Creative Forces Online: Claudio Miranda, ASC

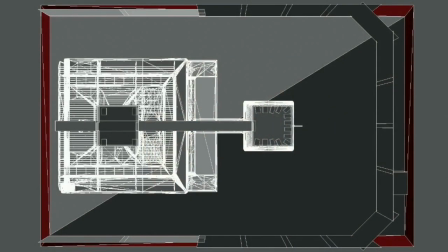1207s
also i had to kind of place the set um so we had to place the set i think it kind of worked out from our angles that it had to be nine feet off the ground so i didn't see the ceiling or the floor and i had to move in the screen um
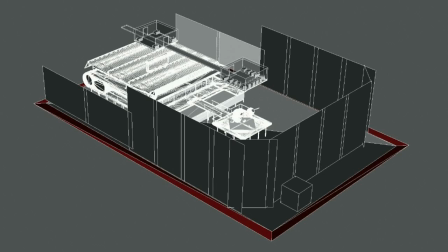1220s
enough where i wouldn't see the floor or the grid at the at that point so it was all carefully mapped what you kind of see in these these images right now is projection overlap so you can see a lot of projections are kind of mounted you know vertically and there's four that were
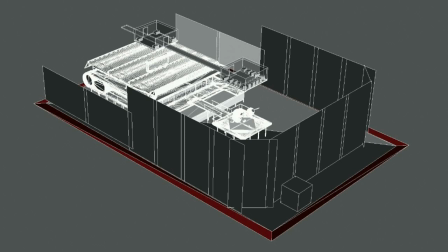1238s
mounted horizontally that covered the space. I think in the end we had a lot more projectors, but we had a single piece of cloth brought in, I think, from Germany that was 45 feet tall by 500, and it was a continuous piece of fabric that wrapped the whole set.
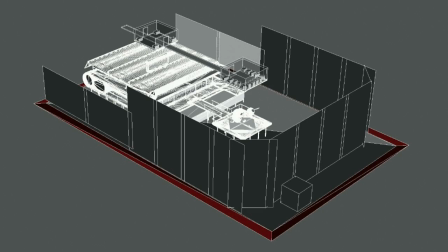1259s
um and you know i did get a lot of um
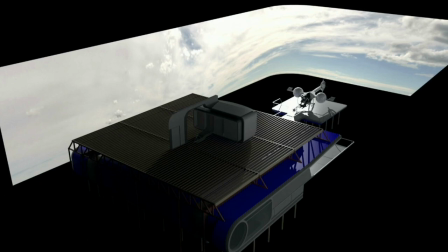1267s
let's say production wasn't
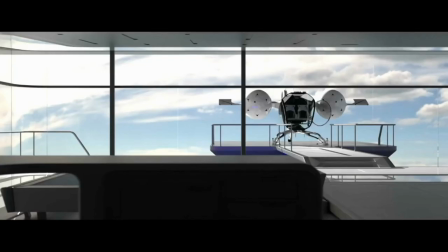1271s
let's say how can i say this without getting in too much trouble but they were totally on board uh they were you know i got a quote was saying i think this plays too if you want to see it this is just the lighting uh thing this should actually play this clip
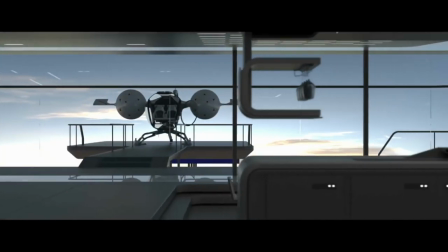1287s
this is just i'll just show me how you know where to place the sun how's it look does it look far you know the worst thing is when i i see a movie and the sun looks like it's it does a v it doesn't look like lines are parallel so i wanted to
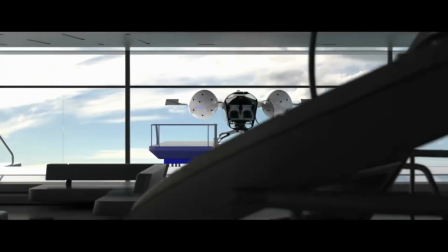1299s
make sure this the sun was deep enough where i wouldn't see um where the lines would not be parallel so this is a little bit of some testing i've done this is just a play this is this a little bit fancier version of uh of just kind of the mythology but they were really into you know shooting at blue screen and i had it was a big convince to kind of convince them that um to to build this kind of projection model um they didn't uh we did some tests and we did a you know two projectors on a tiny set and we said wow
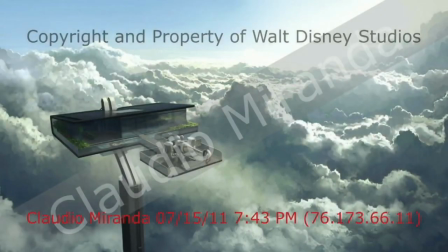1334s
this is really has some potential and but they still weren't they still weren't buying it i mean i really had to kind of stick my neck out there and just and joe backed me up on this too which is kind of great um that no we're committing to this and um i think
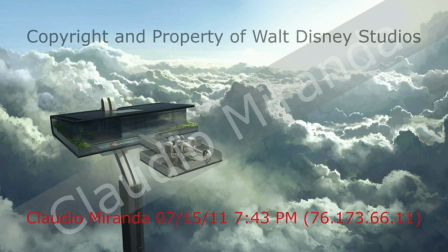1354s
we gave the guy i think it was like a two-week build and i gave him an extra pad and they ate through the pad and we were still fixing things on the shoot day it was one of the moments i think in my career which i think was the biggest because there was so much so many people kind of not supporting it
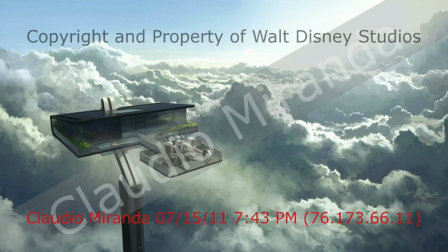1374s
that I had the most um I don't know euphoric kind of yeah you know when it all worked and worked beyond beyond our our wildest thoughts we thought it was only going to be good for medium shots,
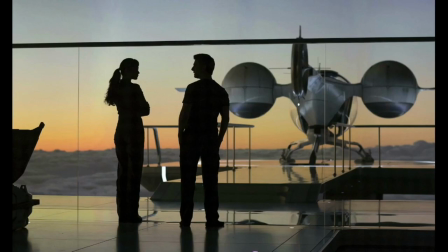1393s
but we used it for wide shots. We'd lit completely with it. I mean every now and then I would put a little bounce somewhere in the frame if I needed to, but the shot you're seeing now is just all projection, no other augmented lighting.
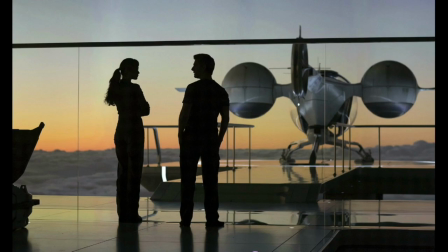1411s
You know I had to argue that I said listen to all the lights that I'd light the blue screen up, I'm not gonna have it, I have a really small lighting package,
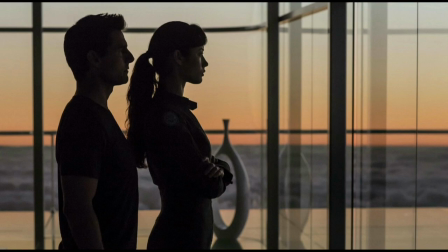1418s
the lighting package will be nothing. I had to commit to that, like one of your little battles and fights to make this happen.
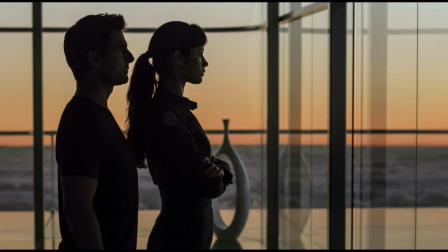1435s
It was also because we wanted all the surface to be chrome and glass. That's what the space needed. It needed to be made with all these high-tech materials.
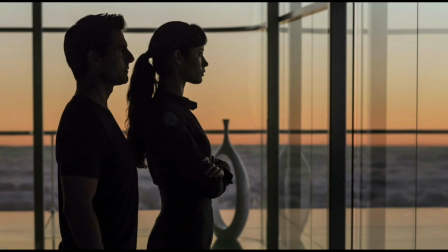1448s
And if all those surfaces would be made out of dulled gray, and then they would have to add reflections in and be all synthetic, I think it would be terrible. And I turned it blue for the producers.
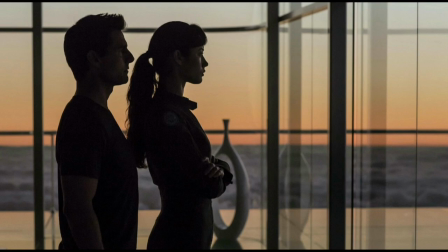1462s
I just threw video blue on the whole thing, and the whole set disappeared. So it was a good win, that one. That looked great. I'm pretty proud of that day. that was that was amazing amazing set yeah it's obviously the it's a beautiful look uh that you've created as well and that was essentially um all footage that you guys went out to some mountains in hawaii i believe right and you shot some practicals and just reprojected them uh with the stitched yeah they sent it we sent a camera crew out there and they just we wanted them to get above the clouds so they were just they see the clouds and they're just running up i think it It was Jonas Stedman when I was, you know, my AC, and he was just, they were just hoofing it up, you know, the mountains at these high altitudes to get the perfect plates of the sky that we kind of, we put on the projection. I mean, obviously in the story, there's a blown up moon, so they have to, you know, they add that to our plates as well. right and of course there's also a really classic scene uh where tom cruise's character is repelling into this uh sort of mountain cavern right and that's all right right and i think you have a couple images of that too yeah we we did there were some lighting references that i wanted to do i really wanted the light to feel like it came from the hole and it kind of radiated out from that point and then as tom gets kind of when he gets lower boom down into the environment i really wanted to be his flashlight they had on the end of the gun along with some grips holding whites up
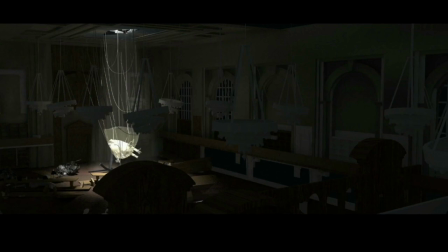1558s
you know and kind of chasing him around a little bit and just have little spots of white where you can kind of hit every now and then that would be his only return so this was kind of a previous model i just i just roughed in a little bit of a lighting thing how i wanted it to feel and then i think i think if the the next clip on this one just shows kind of what reality was right so this is previs what we're looking right now and then you have a very rough previs and then i think i just play this one
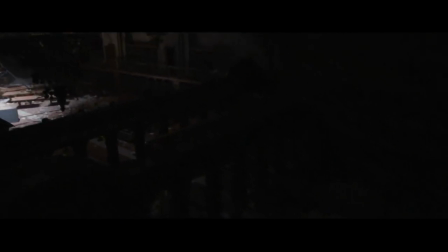1585s
and this is kind of the you know our lighting test reality this was kind of how
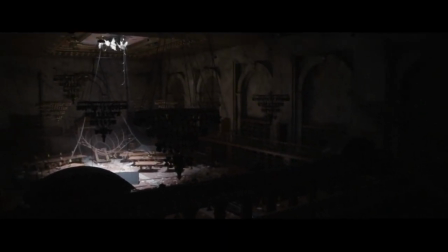1593s
so this is the end results this was the end result and what i did on that one because we didn't have enough um ceiling room we only had eight feet what i built is a
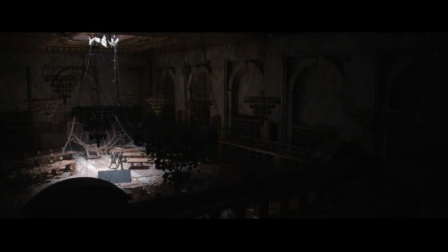1605s
giant 8 by 12 polished like a piece of silver and had three 18ks 50 feet at the back wall aiming at the top bouncing into it so it gave it a more collimated look so it didn't feel saucy so it gave it a better shaft you know just to throw that kind of light from
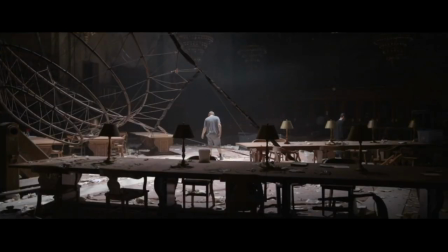1630s
eight feet especially if you have to hang it then the light's hanging down four feet away from the ceiling um
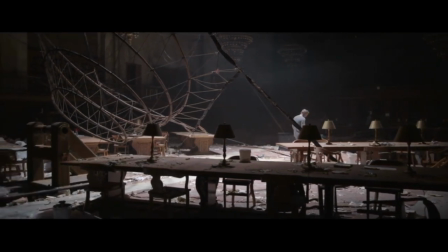1635s
that's a little bit of a mess so uh i just think that that would look fake
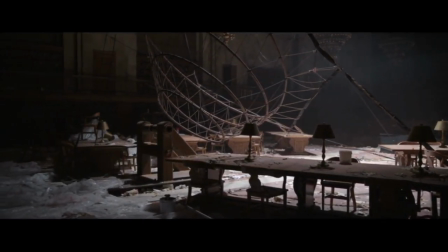1640s
so that's why we just came out with this giant um silver bounce
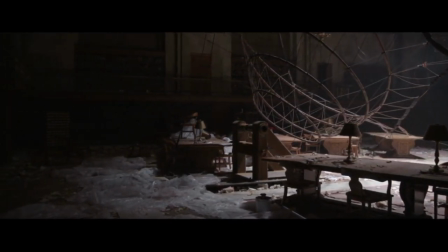1646s
so was that the main source i'm sorry if you said that already that was the main source along with tom's flashlight on
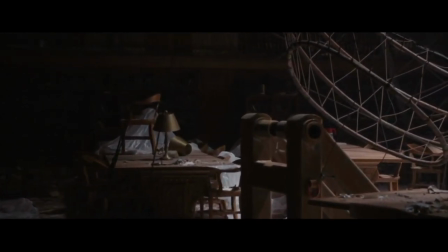1651s
his gun when we got into the scene when he he crossed the bridge and uh went to the
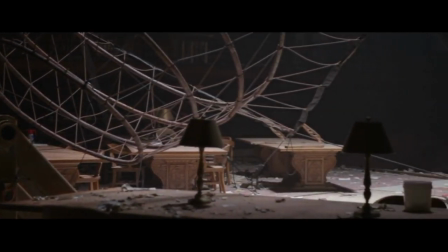1657s
other side the darker side of the um of the set yeah And I think we actually have a still of that.
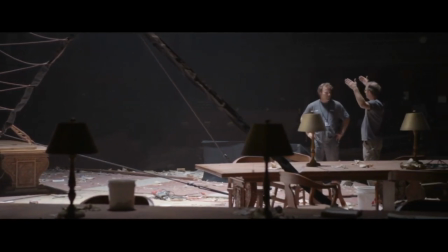1663s
So when this clip finishes, we'll see the actual set of him rappelling in with the flashlight, like you said, lighting up.
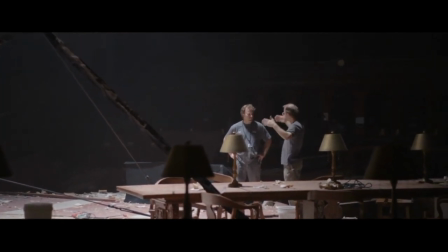1669s
I think it was a library, if I remember correctly. Yeah, it's the New York library. It's supposed to be the destruction of the...
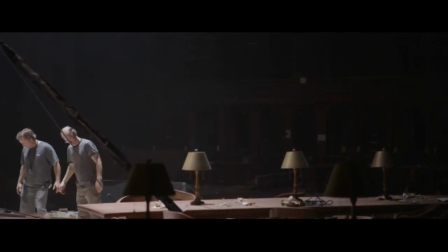1678s
But you can see, like, in the very back, it gets pretty bleak. You can probably go to the next frame. I think this is just long enough there.
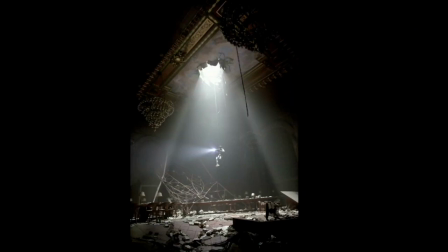1687s
Yeah, I think these are some stills that were taken.